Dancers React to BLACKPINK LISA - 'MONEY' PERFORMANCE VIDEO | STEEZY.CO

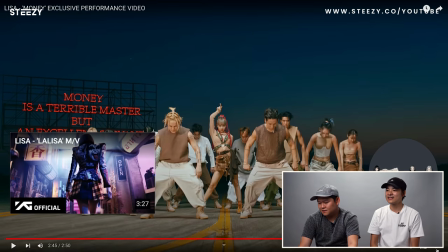There's, like, it, like, goes from close in from the last scene to close in on the new set scene into the drop.
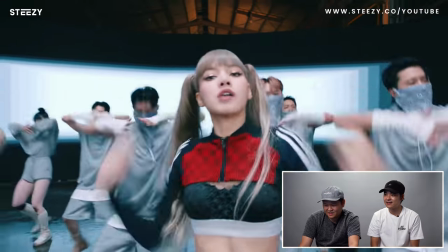Wide. Close. Close. Doom.
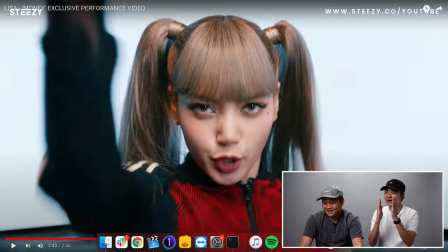It's such a, like, quick little cut. Like, it's, like, barely a second.
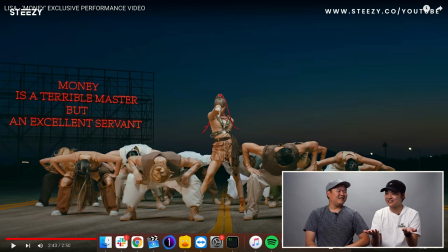It's a great transition. Yeah. Oh, also something. You can't do this with your entire dancing, but you can do it for a moment like this. Remember the whole big motion match cut thing? I'll play this on point 25. Even slower.
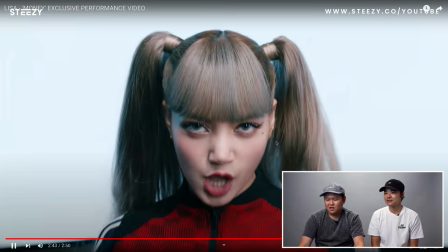So watch this. She, her arm goes back and forward.
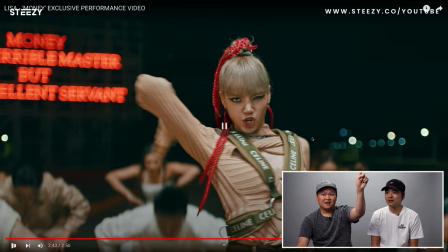It's already here. And now it's all the way back again. And that's because of, remember I said, the two to three frames difference for a human eye to catch up to what a cut was. So if you cut it right on that moment here, she would have been done with the move, right?
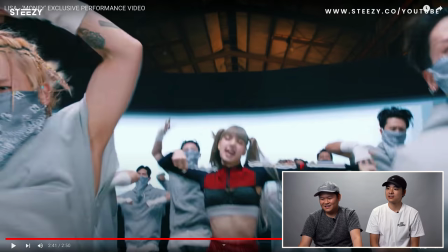So they actually have to bring it back. Your brain wouldn't have caught up. Your brain wouldn't have caught up. Interesting. So that's why her arm is further back, moves forward, and then they bring it back here.
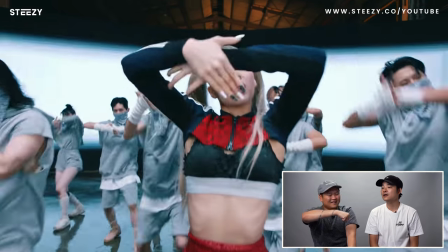They do it for a lot of movies when you like punch people. They'll be like, boom, in a cut.
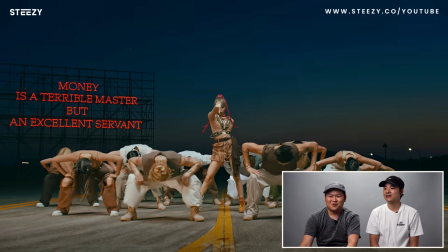Watch out for that in the next Marvel movie. Yeah, it doesn't seem like the timing is awful. It doesn't. It doesn't. It sells perfectly. Yeah, but it's funny how that's the most effective way to cut a powerful move. Yeah give two to three frames extra What do you think about this video? Like I know it's different but this one compared to Lalisa. What are some some likes? I mean maybe just because I'm a dancer and I like to see choreography,
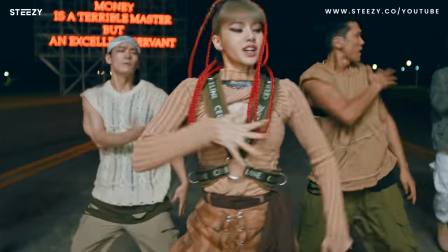but it was just like pure choreography Like simple camera like camera angles camera zoom zoom ins And you just kind of see the fuller picture of it. I agree I think this really honored the dancing well, even though it was heavily cut up.
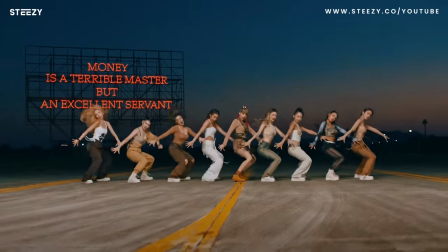I don't dislike cutting and heavy cutting. I think if you're telling a better story, if you're making a more effective video, then that's fine. I think this does exactly what it should be doing. Yeah, this is such a full performance. Um, and you just let the dancing shine. You let everyone do what they need to do to really sell the song. Yeah, dynamic formations most definitely. I'm sure Lalisa also had really dynamic formations,
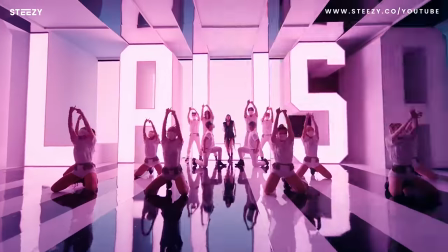but I couldn't tell because the sets were so crazy and the the costume kept changing, which I absolutely love. Yeah, the objectives of the two different videos are very different. Yeah, shout out to the person doing the LED wall, honestly, because you'll see these like moments that the musically it'll be like like a flicker, right?
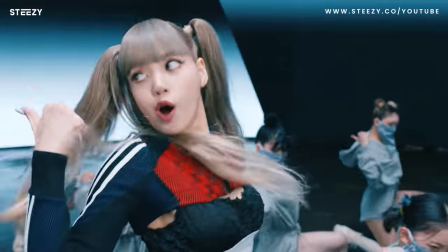And the background will perfectly match that moment.
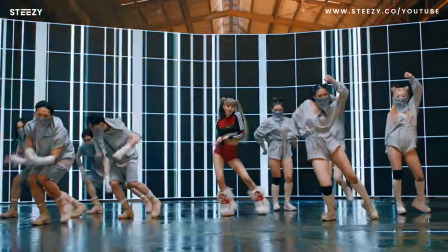And you don't you don't think about that you think about the dancing and how effective it is But that background work helps sell the dancing and the beats even more.
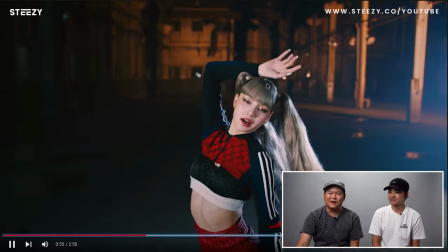I think they do it right here
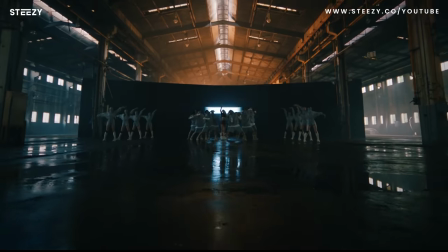Background just switched up like But you don't think about that because you're just looking at her so it almost feels like Lisa and the dancers are hitting that beat But it's just our eyes being tricked by that background I appreciate people that know how to support a stage performance, you know, so big shout out to that person too Man, man, we love reacting to these things. Make sure that you leave a comment. Again, let us know what other videos, what other artists you want us to react to and give a dancer perspective, or I guess some lighting perspective because I'm just throwing in random stuff that's completely unrelated to the dancing. Also, let us know if that's okay. Yeah? We appreciate all funds. Yeah, everything that supports a good performance is what matters. It's not just about the dance. It's not just about the editing. It's about everyone. It's teamwork. Teamwork makes the team work. Oh, as they say in the hidden. Also, don't forget that we have K-pop dance classes on steezy.co.
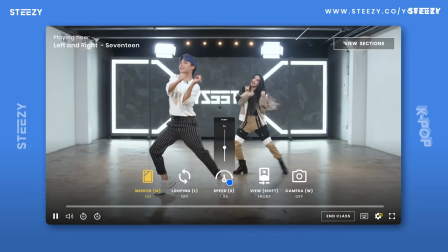So you can actually click the link in the description to learn those because they are incredible. They're broken down with beautiful, amazing functions to help you learn how to dance even better.
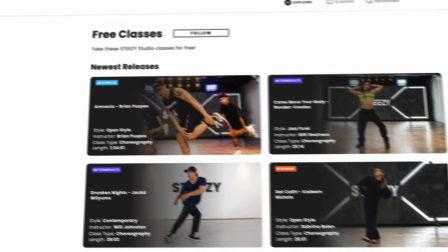Also, we have free classes. Free classes. Editor, give me really good air horns.